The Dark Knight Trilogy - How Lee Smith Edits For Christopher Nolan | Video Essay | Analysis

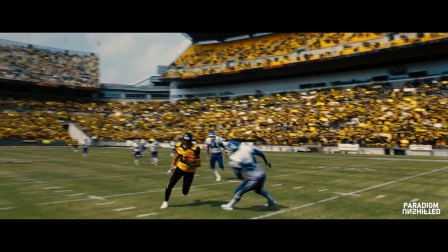0:19 Whenever I watch any movie from the Dark Knight trilogy, something hits me.
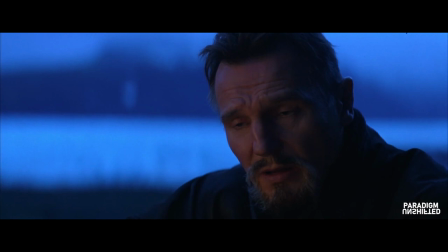0:24 In fact, that is what has made me watch it multiple times.
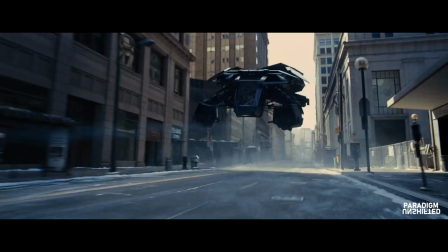0:28 Everybody can notice Heath Ledger's impeccable portrayal of Joker, the humongous production design, and the stunning visual effects in a tech-savvy Batman movie.
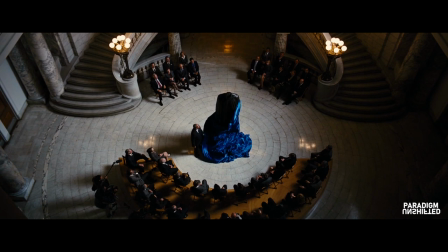0:37 But something hides in plain sight. It's there, right in front of us.
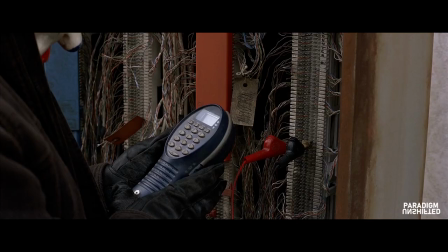0:42 Take the robbery scene at the beginning of the Dark Knight. Did you see that?
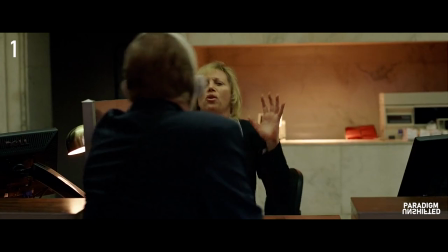0:49 That sudden change in intensity between the two shots? That abrupt transition?
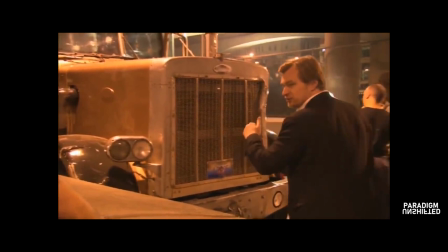0:55 Editor Lee Smith has particular challenges in working with an author like Nolan who had already been
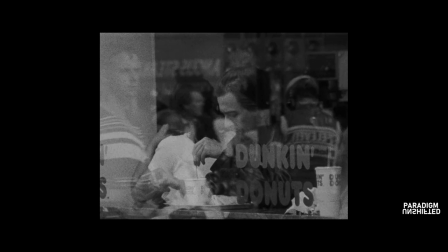1:01 a part of editing in his first movie following which also comprised of non-linear storytelling.
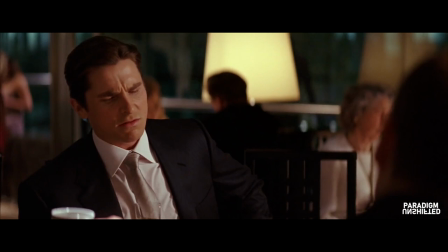1:07 One of the benefits of a complex story is that the continuity errors of a low-budget movie can be hidden without the audience even noticing it making the editing easier.
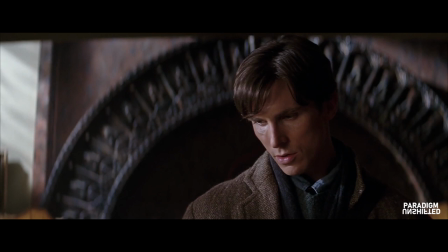1:16 But at the same time, there comes another challenge of keeping it understandable.
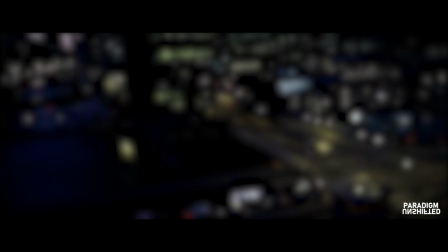1:22 For the clarity to prevail, he uses what's known as smash cuts in his movies.
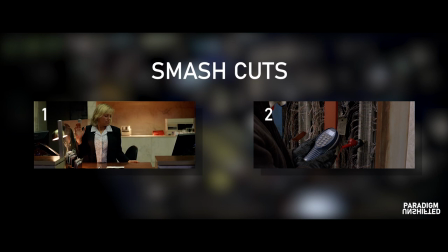1:27 A smash cut is an abrupt transition between two oxymoronic shots where the tone of the movie shifts drastically.
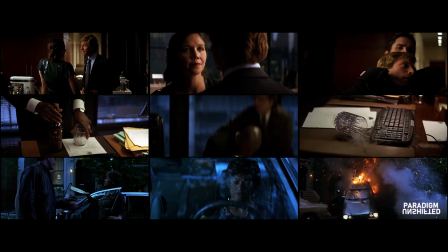1:34 Knowing Christopher Nolan's love for cross-cutting between multiple scenes running simultaneously,
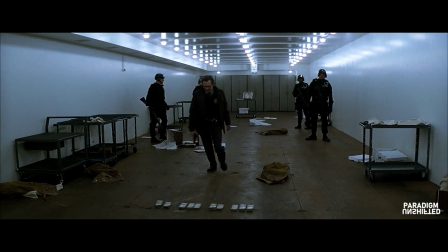1:39 smash cutting helps in making the audience remember those scenes and finally connect the dots. hence keeping them engaged with the scene or the montage.
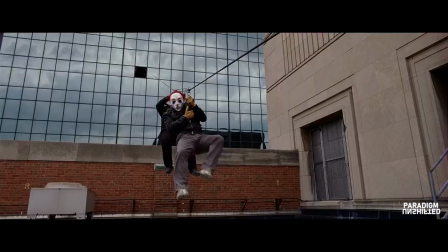1:47 But there is something special about how Lee Smith uses them.
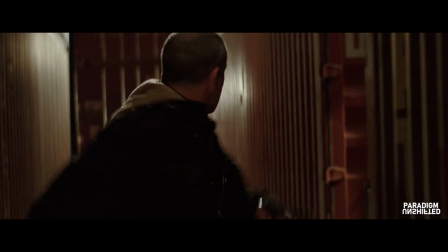1:51 He cuts the shot when something is ongoing and that action is at the peak of its occurrence, like someone resisting an attack,
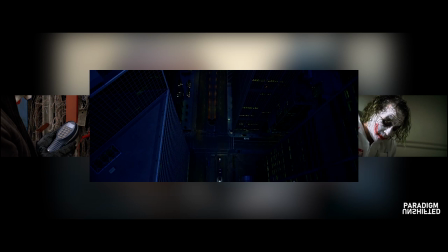2:03 or a gunshot,
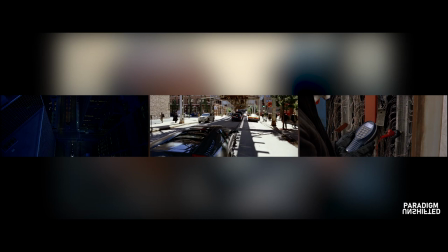2:08 or a physical struggle.
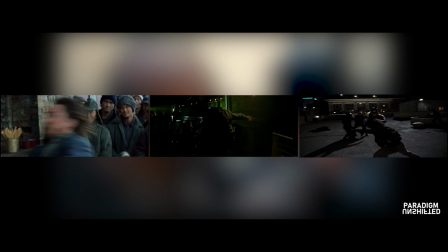2:13 Another thing about Nolan movies that differentiates them from others is the way they edit the action sequences.
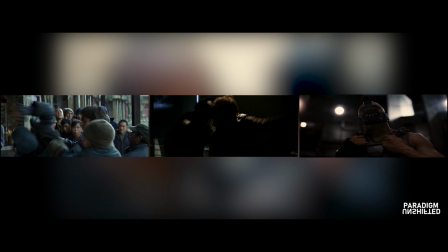2:19 If you look at the fight scene in any one movie of the Dark Knight series,
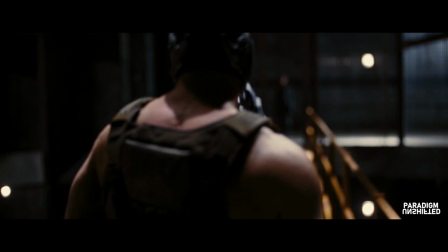2:24 let's say the duel between Batman and Bane, most of the shots are over-the-shoulder shots of both the characters,
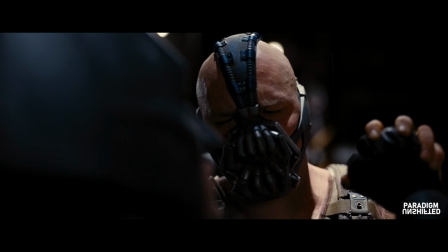2:30 cutting between long shots, medium shots, medium close-ups and close-ups, along with few inserts and tracks.
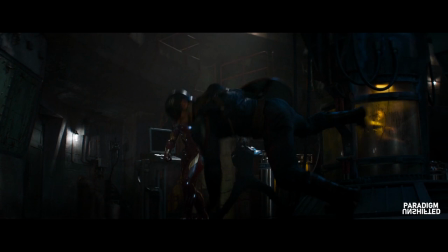2:37 But in a Marvel movie, for example, the final fight scene between Iron Man and Captain America,
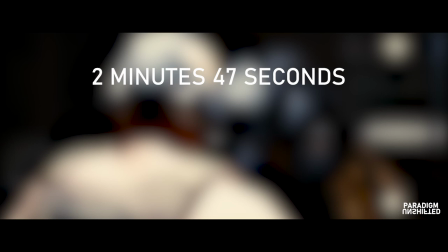2:42 there are multiple quick cuts and insert shots from numerous angles. If mathematically compared,
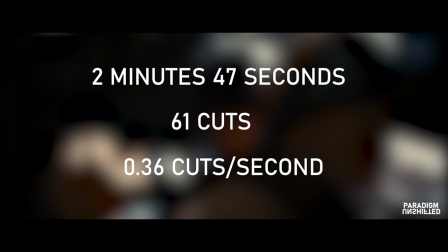2:48 Batman fights Bane for around 2 minutes and 47 seconds with a total of 61 cuts giving an average of 0.36 cuts per second.
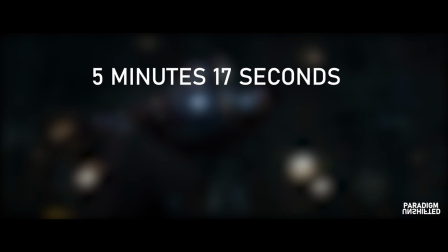2:57 Whereas the fight scene from Civil War lasts for around 5 minutes and 17 seconds comprising of around 247 cuts,
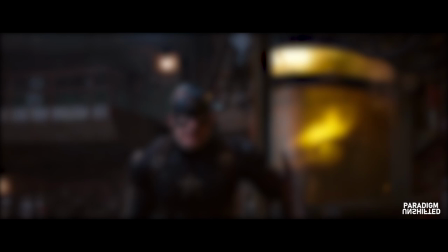3:05 yielding an average of 0.78 cuts per second which is more than double of what The Dark Knight Rises has.
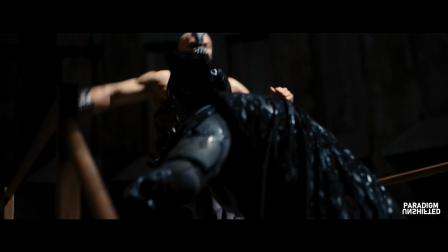3:11 Compared to the Civil War sequence,
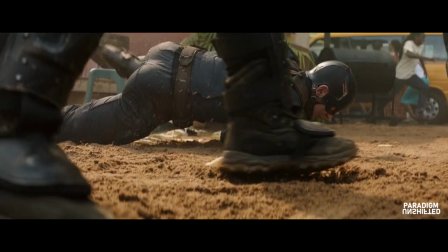3:14 Lee Smith places longer shots before cutting that gives relatively more accurate information about the dynamics of the characters and their environment.
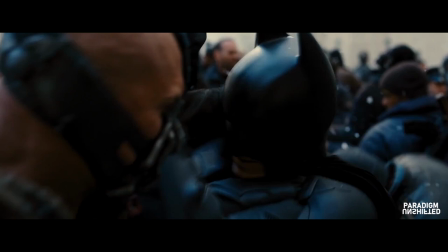3:22 Even though Civil War intends to give us a feeling of getting strangled through the rushful editing,
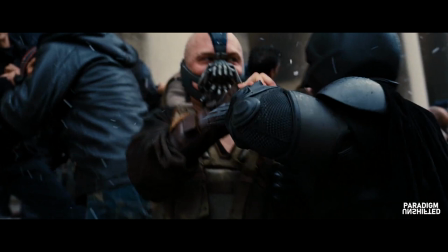3:27 Lee Smith gives us a sense of struggle through simple editing which makes it more personal.
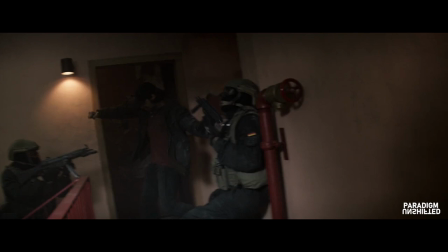3:33 But the difference between the both is that an excess of quick cuts and inserts
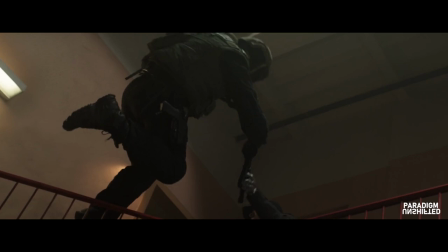3:37 has a higher probability of bringing confusion in both the physics of the body movement
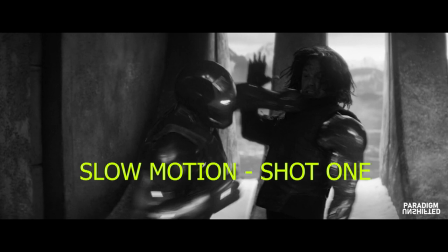3:42 and the geometrical location of the characters in order to solve that the editors of Captain America Civil War brought intentional continuity errors because the
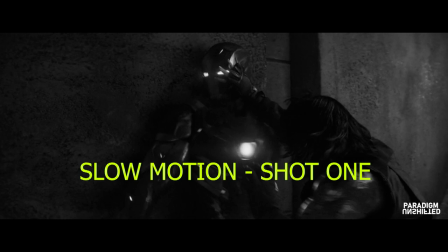3:51 shots are so quick and the action so vigorous that it takes a little extra amount of
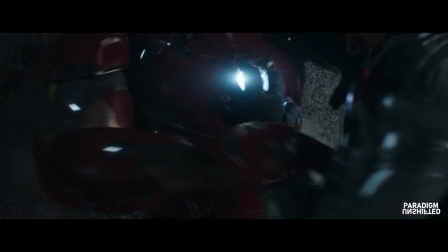3:56 time for the audience to process that information but Lee Smith didn't have to break continuity
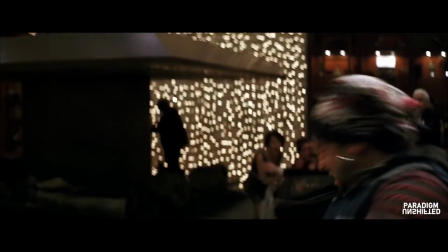4:01 it was already so understandable and both the editors
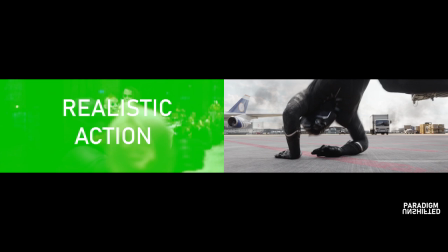4:06 use different techniques to keep the audience indulged one uses realism while the
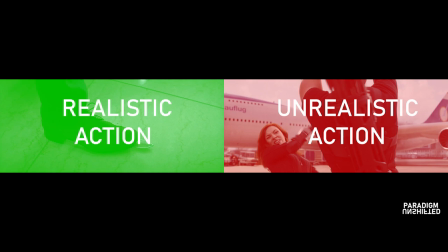4:11 other makes the audience believe in the unnatural motion of objects and characters.
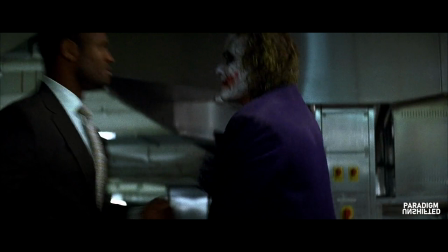4:16 There is apparently no consciencical right or wrong when it comes to art because a movie, however short, depends on nothing but how it is cut.